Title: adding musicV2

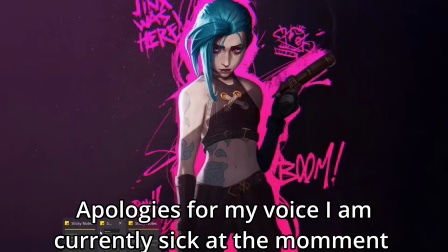0s
Hello, this is just a quick guide on how to apply music properly in all of your videos.
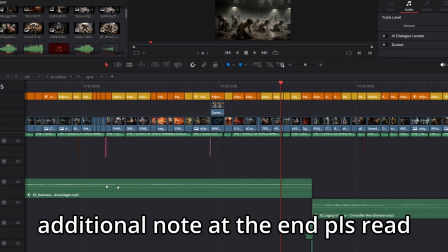6s
So, first things first, identify the mood. What mood?
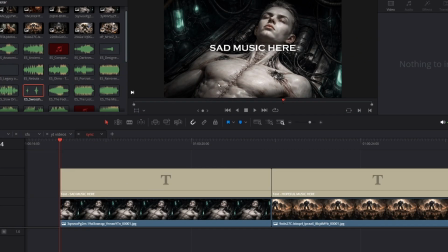11s
Let me show you a visual example here. So, as you can see, if someone, more specifically, if a scenario is sad, and my example here is that someone died, and so naturally the music should be more of the sad side.
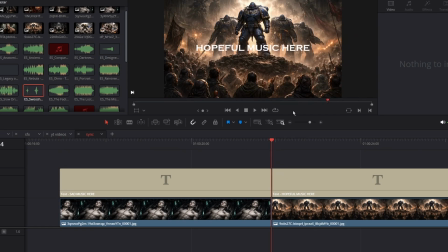30s
And if it's more on hopeful for this example, this example shows that the reinforcement just arrived. So this shows the reinforcement shows up, and so the scenario is more hopeful. So use more hopeful music here.
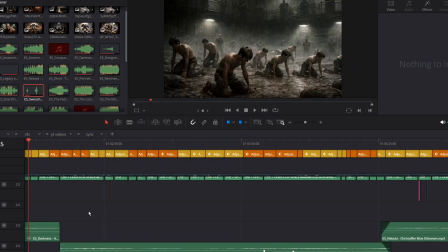49s
So once you identified all of the moods of specific scenarios,
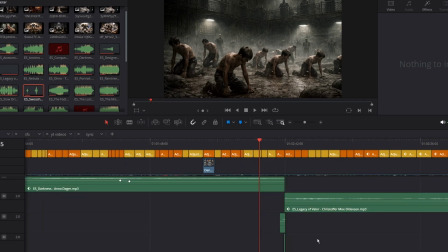55s
next question is how would you connect those without sounding weird or anything? So what I did to seamlessly transition to the next music, especially if there's a hard cut like this one right here.
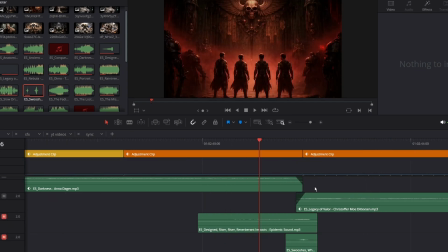71s
Let me just mute this one real quick. Especially this one right here, because it has a hard cut. See?
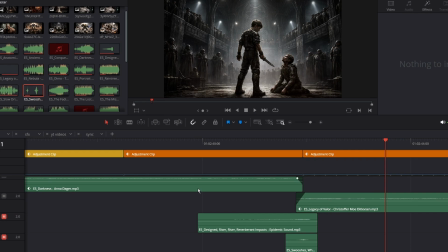88s
It sounds weird where it transitions to the next music. So what I did, if this is only applicable if you wanted to end up music right there and it's still at its peak. So what I suggest is you add this two sound effects below it
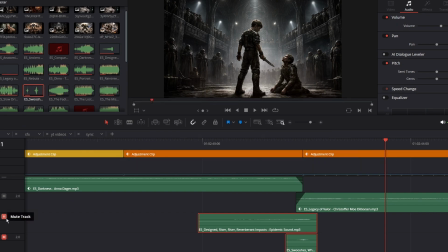106s
to cover up the weird sound effects. So let me just mute this and let's take a listen. Yeah, just the whooshing, the riser and the whoosh sound effects
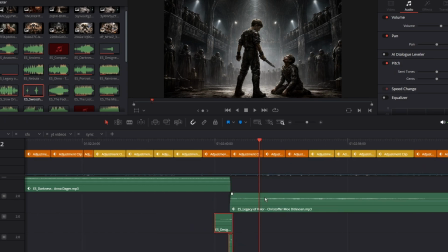125s
masks the weird transition to it, so that also fixes that. The other transition that I use is fade in and out.
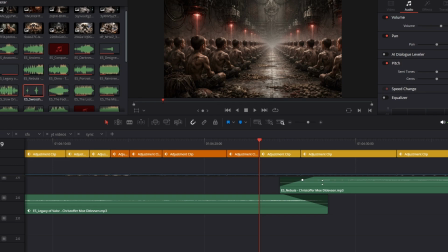133s
Because this is only applicable when I use it at the end of a music where it slowly fades away, and also at the start of the music of the next music where it starts off slow. This transition is actually perfect for them.
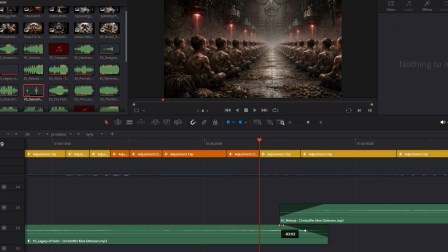151s
I usually fade it in at 3 seconds so that they will be transitioning seamlessly. Take a listen.
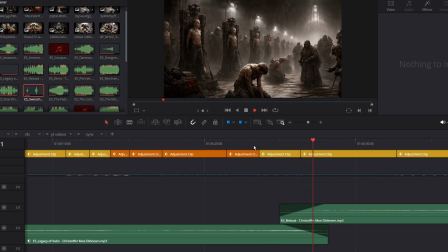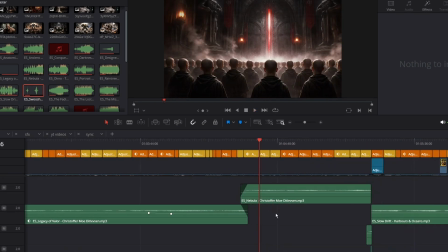166s
As you can see, it transitions seamlessly. So these are the two transitions that I use to make it more seamless.
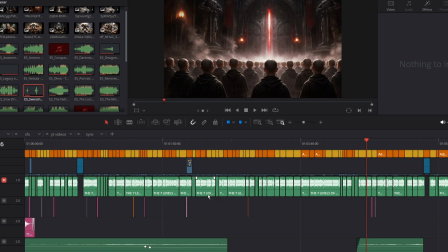175s
On to the next part. Once you're done transitioning and identifying all the moods, now it's down to the volume.
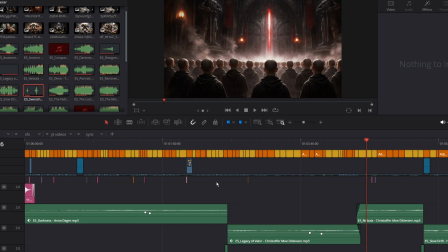184s
When adjusting the volume, be sure to listen through a speaker and adjust the volume accordingly. Some music are louder while others are quieter, so volume is unique per music. There's no universal volume setting for all of the music.
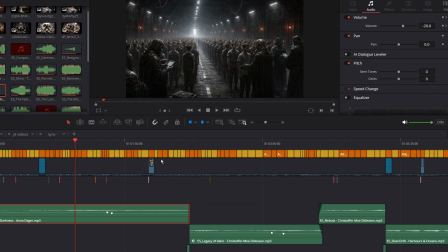201s
For example, here, it says here at -20. This is pretty quiet already. But here, at this area right here, music spikes up a bit more.
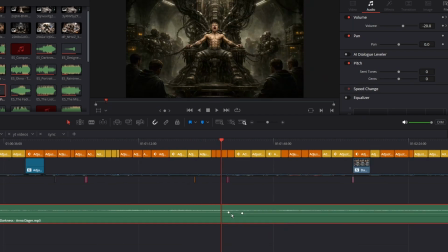217s
So it's a bit more louder here. I made a keyframe right here
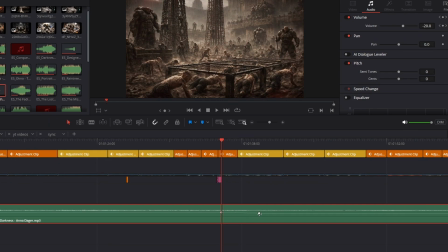224s
and made another keyframe over here and made this keyframe
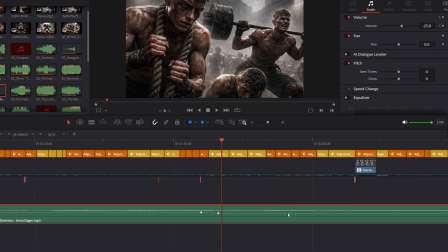230s
gradually lower it to 25s, make it more quieter than the rest.
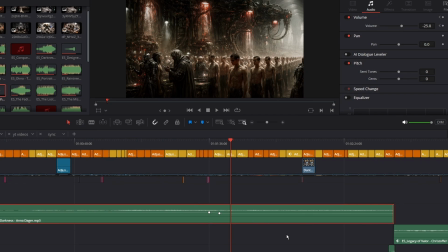238s
As this area right here, this music is a bit more louder than the rest.
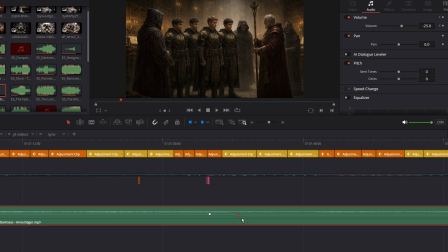244s
Same goes for here. If I remove this, yep.